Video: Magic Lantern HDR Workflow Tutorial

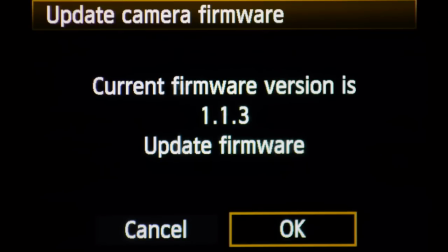Then you want to select that, and it should ask you if you want to update your camera's firmware, and it's recognizing the Magic Lantern firmware file that's on your SD card.
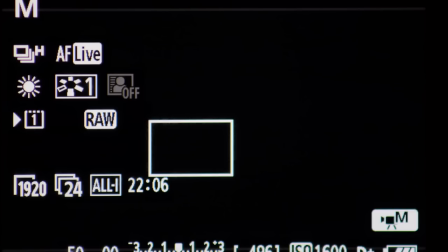So you want to go ahead and do that, and it will basically install Magic Lantern.
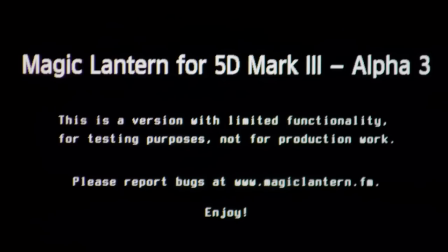So once this is done installing, you press the delete button or the trash bin button to open up the Magic Lantern menu. The latest version on all cameras should have this HDR function.
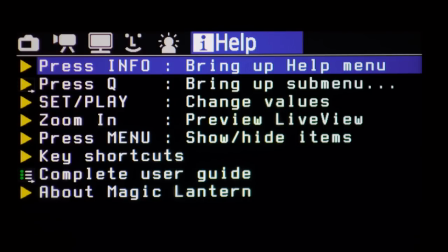To access HDR, it's different on every camera, but it's usually the wheel or the arrows, the left and right arrows.
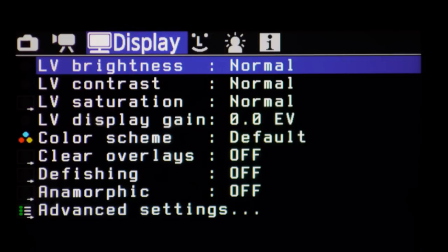But you go over to the movie tab, and then there's an HDR video.
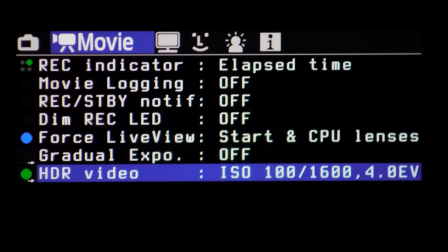Now, what this HDR video basically is alternating ISO values frame by frame. So what you're choosing, your options for when you enable this HDR video function in Magic Lantern,
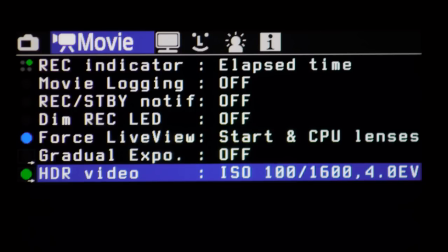you have two values to choose from, a low ISO value and a high ISO value. And this is basically saying, I want my darker exposure to be ISO 200, and I want my brighter exposure to be ISO 3200.
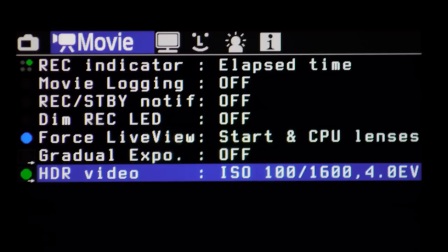So as you can imagine, if your first exposure is ISO 200 and your second is ISO 400, you're not really benefiting much from this HDR. You're only gaining 200 ISO in exposure there.
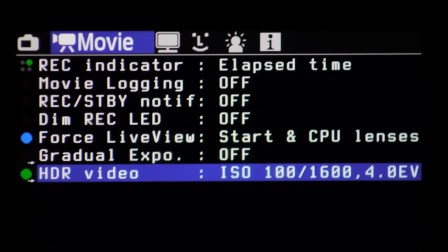So whenever I use it, I usually go ISO 200 and then ISO 1600 or 2000 or 3200 or something like that. So a low ISO value and then a high ISO value really gets you the most dynamic range out of this function.
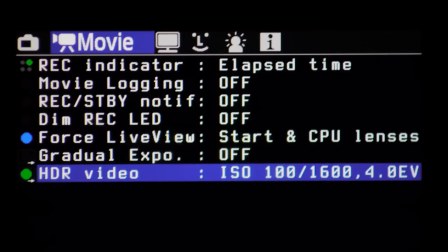And since it's a little limited to start out with, I figure, you know, why not get the most out of it when I'm going to use it? So you can, I believe if you hit the zoom button,
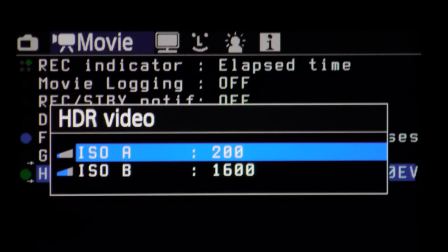you can go in and change the lower and the higher ISO value that you want.
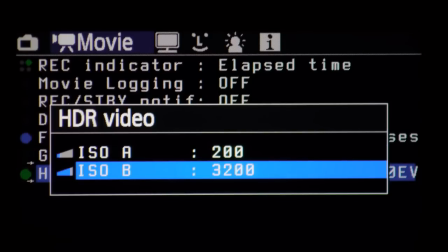But once you have that set, so let's say ISO 200 and ISO 3200, once you have that set, we'll go back to live view.
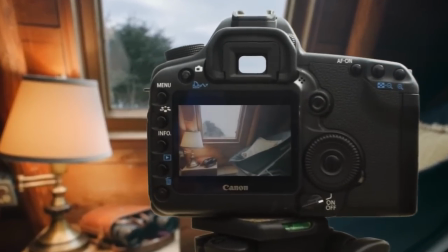And this will, if you just wait a second,
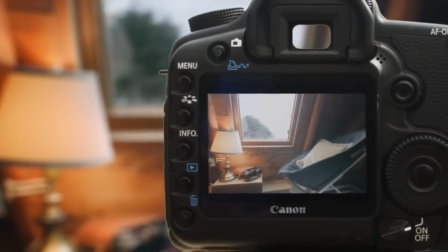the live view should cycle back between a preview of the lower ISO value and the higher ISO value.
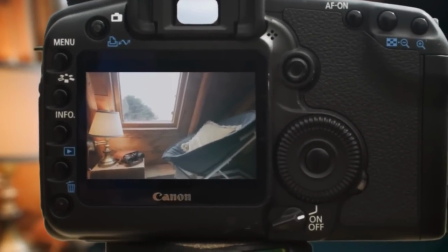So you can expose it accordingly.
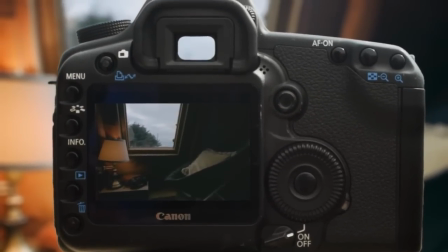So I usually just go off the highlights, and if something's blown out, like a sky or something like that, I'll make the image darker.
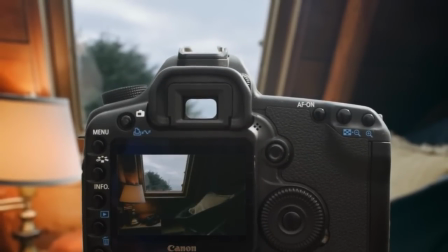Because usually what I find is I'm doing HDR to keep the highlights in check.
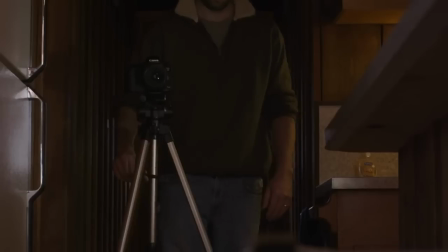Once you get your exposure figured out, you record a video, and what you're left with is,
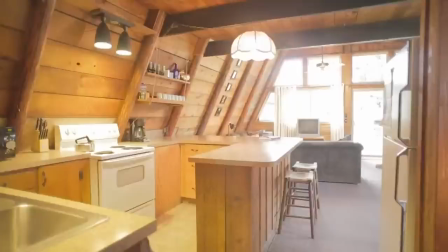if you go back and you actually do playback and watch this, it's almost like a strobe light or something.
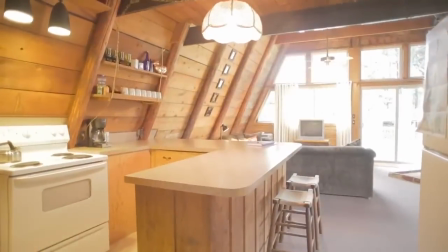It's just flashing light, dark, light, dark, light, dark, and those are the different ISO values.
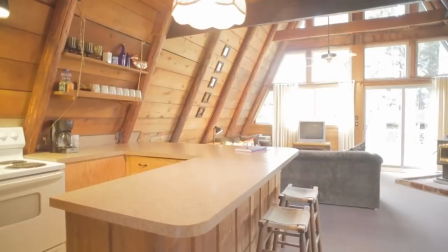It's ISO 200, ISO 3200, ISO 200, ISO 3200, and it's alternating those ISO values frame by frame.
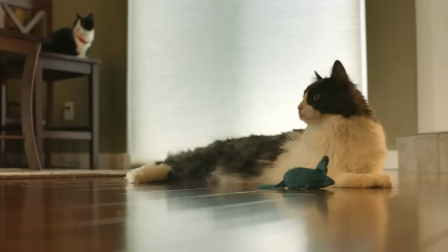So really my tip for doing this is that
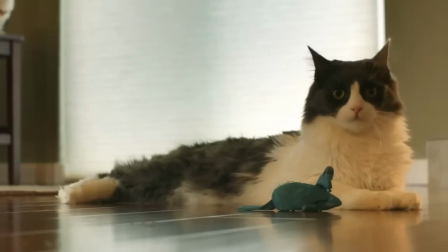subject motion really has some problems with ghosting.
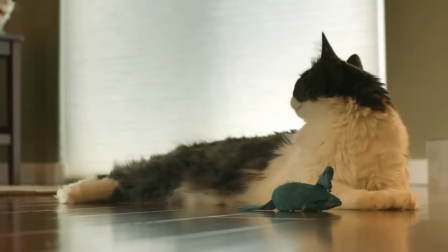And so that's why this is only useful, in my opinion, for certain shoots.
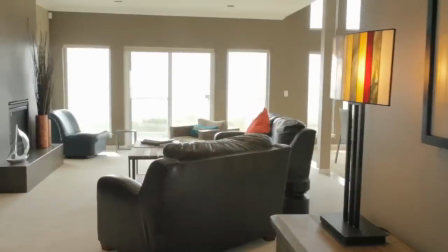And for me, the real estate videos were perfect because there's no subject motion at all.
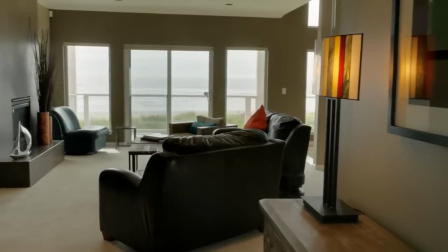Everything's, you know, still, you know, you got the living room and the furniture, that stuff's all still.
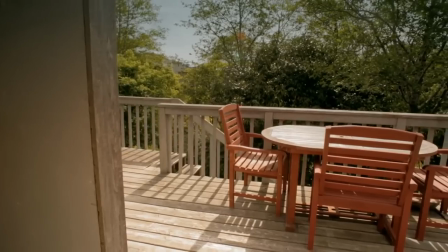So to really make it, to make it pop, I decided to have as much camera movement as possible,
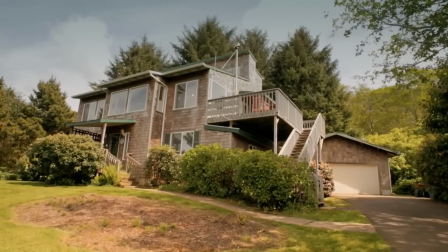because if there's no subject movement and there's no camera movement, that might as well be a photograph.
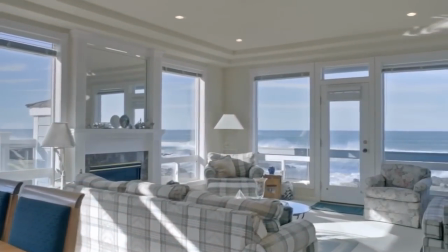Like, there's no point in even doing video at that point. So for these real estate videos of the coast, you know,
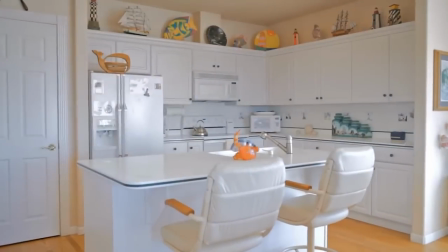exposing the outside and the view of the ocean was as important as showing the inside in the living room or something like that.